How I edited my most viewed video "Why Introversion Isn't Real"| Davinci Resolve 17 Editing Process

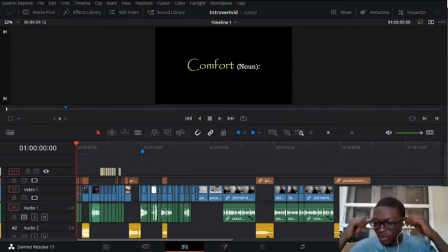0:00 Hey guys, what's up, guys? Welcome back to my channel. Today I want to go quickly over how I edited my last video, why introversion isn't real, because
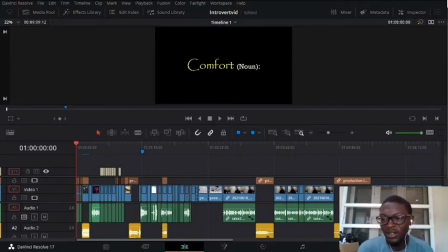0:14 it took a lot of work, and I know it hasn't got much views, but like it's the most viewed video in my channel. So I was thinking of doing an editing tutorial on it. So without further ado, let's get right into it.
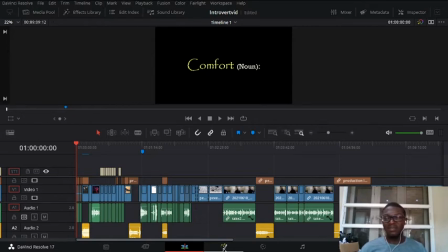0:30 Okay, so the first thing I did was I wanted to create an intro that's catchy, something that will catch the reader's attention right from the get-go. And the topic I was talking about
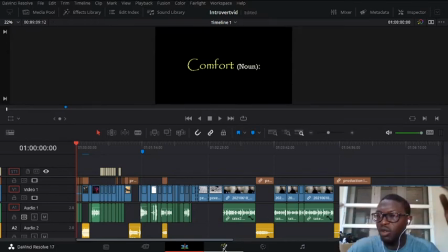0:45 was related to comfort, to being in your comfort zone and not trying to get past it, and basically deluding yourself into thinking that you can't do something that you can't. So I made this creative intro, like just look at it.
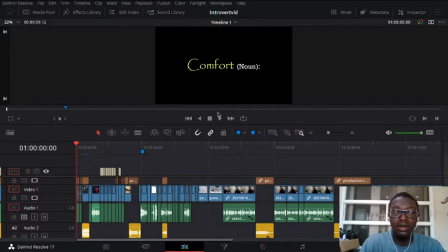1:05 My bad. Uh, Control F, play.
Comfort, a state of physical ease from pain or hardships, also known as being a little pussy.
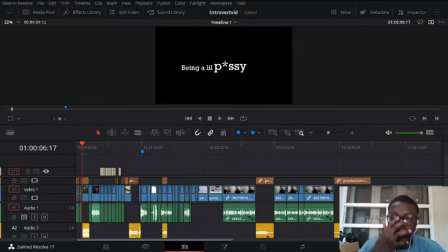1:24 Yeah, that's basically my intro. Wait a second. Let me quickly turn on my.
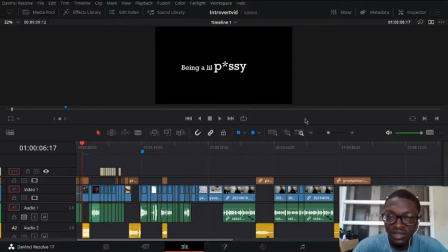1:42 Okay. Yep. I think we're good right now. Oh yeah, so that's the intro. No, you notice something quite creative here. So let me quickly zoom in.
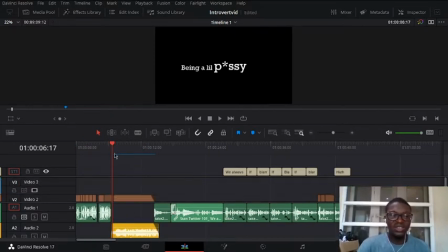1:54 So this is how it is. So I went on the internet and then I screen recorded. This is the original clip right here. Media pool.
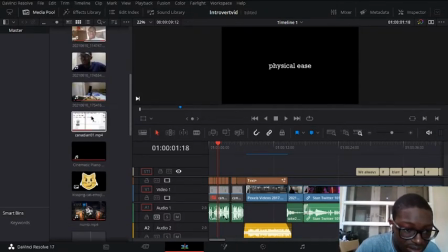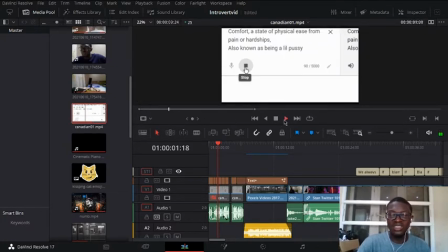2:10 So I literally just recorded it off Google Translate, and yeah, and I got my clip, trimmed it a little bit, and then added it to my timeline.
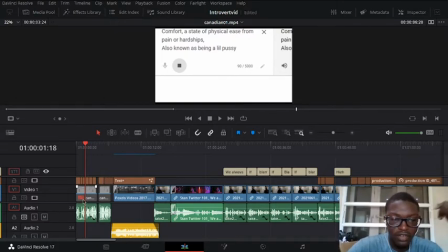2:23 So I had to delete the video part of it because I didn't want people to see that.
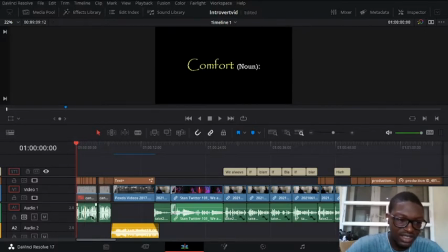2:28 And I made this text notes on top. I made this yellow so that people will see that I made the word comfort yellow so people will see what I'm talking about. And I also added the tense, added each
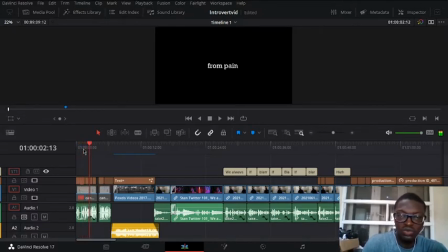2:46 added each word to let me look at you on my inspector.
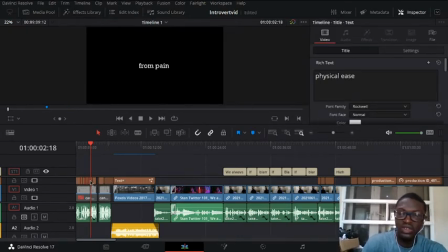2:52 Added each shot to the timeline. So and I tracked it evenly to make sure that everything falls in place, so it will sound very very smoothly.
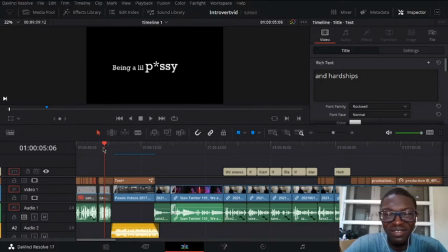3:10 Yeah. Also kind of I made pussy bigger. I made the word so that people can see the main thing I'm talking about, and
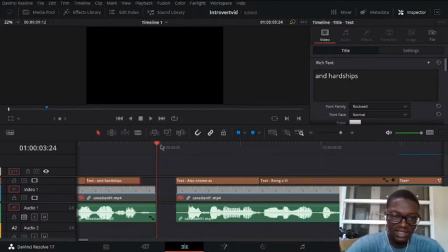3:22 I also made a space. It's called the ripple in Resolve. So to give me the effect that I am, you know, to delay to separate the two clauses from each other. So this is the first clause and this is the second one.
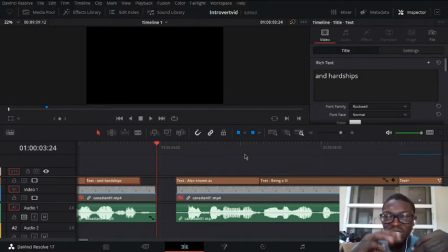3:41 It gives it more dramatic effect and makes the user focus particularly on that particular clip.
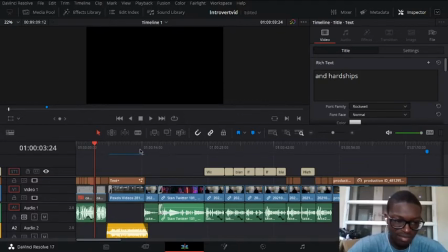3:49 Yeah, so next I added this quick clip of a train moving. Yeah, my playback is kind of slow right now. So it's basically a train moving, and the text comes over and it says what introversion isn't real.